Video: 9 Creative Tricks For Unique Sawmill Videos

Welcome back to Seven Gulches. Today I'm going to show you some of my favorite camera angles that I use when I'm filming Pete on the sawmill. I also made this cool little device out of cardboard that I'm going to use for one of the shots.
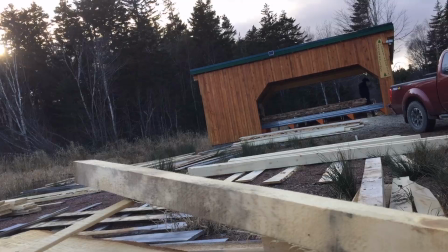Okay, so the very first thing I do typically when I get to the sawmill is take a scan around the area to see what is around the sawmill. Are there piles of sawdust? Are there logs lying around? Or what's around there that I can use to make the shot a little bit more interesting?
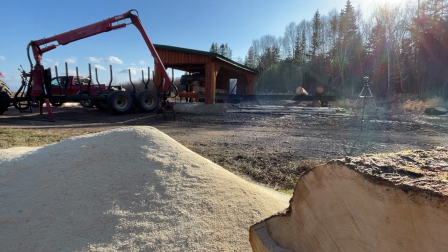0:31 So for example, I'm going to put the camera behind the sawdust here and get the mill in the background.
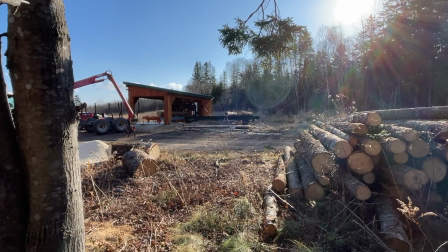0:36 Or for example, I may shoot with these different logs over here, or maybe I'll shoot just behind things to keep the shot a little bit more interesting.
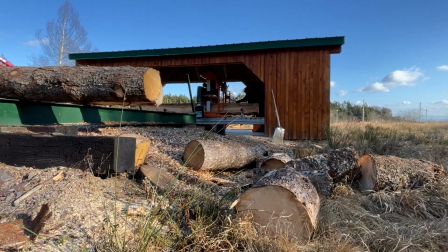0:45 So that's tip number one. The great thing about this is it's going to be unique for everybody.
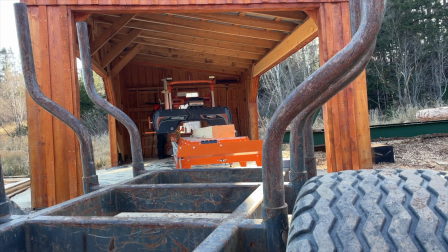0:49 So everybody's shot is going to be completely different depending what's around their mill or what's around their mill even that day.
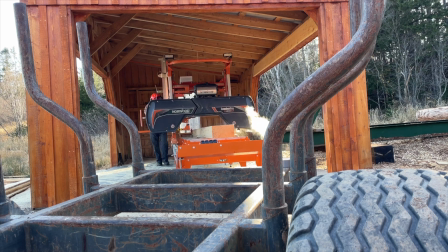0:55 Like today, for example, there's a log trailer here. That's not always there. There's going to be different pieces of lumber, different sawdust, little things like that.
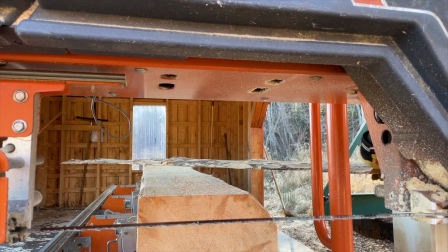1:03 So it's a great opportunity to show off the things around the mill. And it's a good way to get creative.
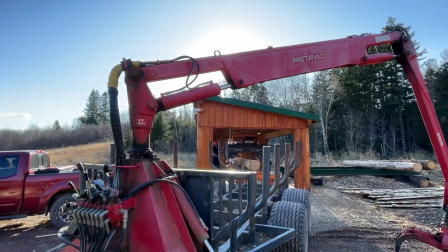1:07 So you can try different things. You can really experiment with different angles depending what way the sun is shining, or you could even use the sun as a flare, which keeps the shot a little bit more interesting.
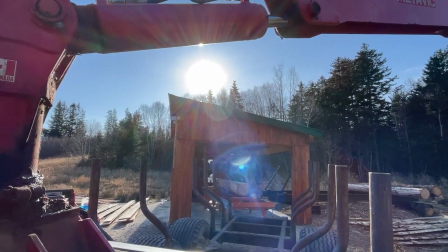1:16 Yeah, so just have fun with it.
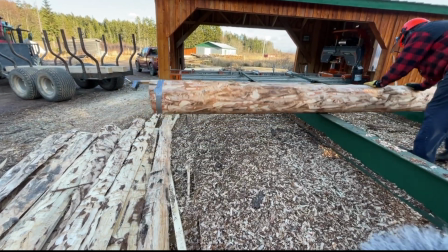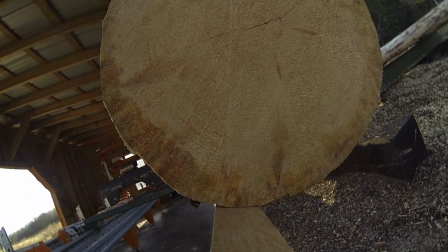Okay, for this next shot, it's an easy one. I call it the underneath shot. This is the one where you put your camera underneath the mill goes over it, and you get a pretty cool angle.
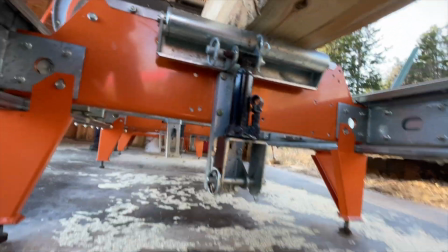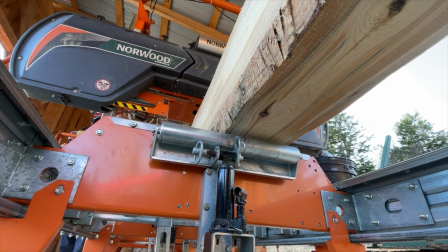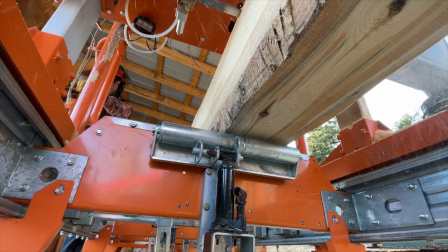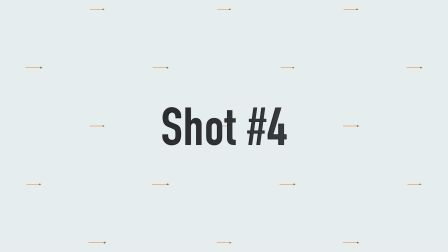Now this is one of my favorite angles. I call this the top-down shot. I just mounted this to the sawmill shed. If you have anything kicking around, a tree, a tractor, you can raise it up. Mount the camera to that, or just set it on there, balance it, duct tape it, whatever you got. Get some creative angles. So let's get this shot.
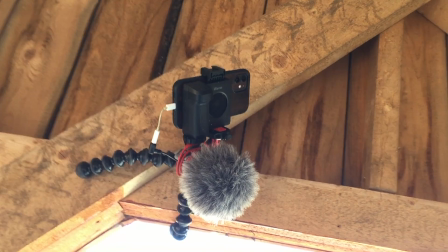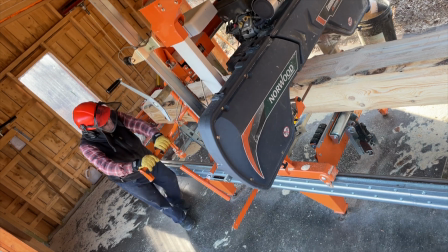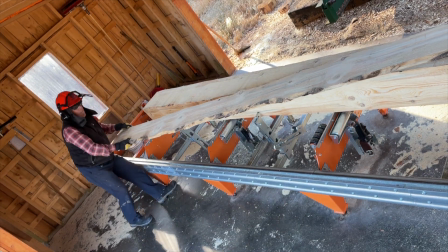Okay, now this is just a static shot, but with this static shot, I'm going to show you the follow shot. Here we go.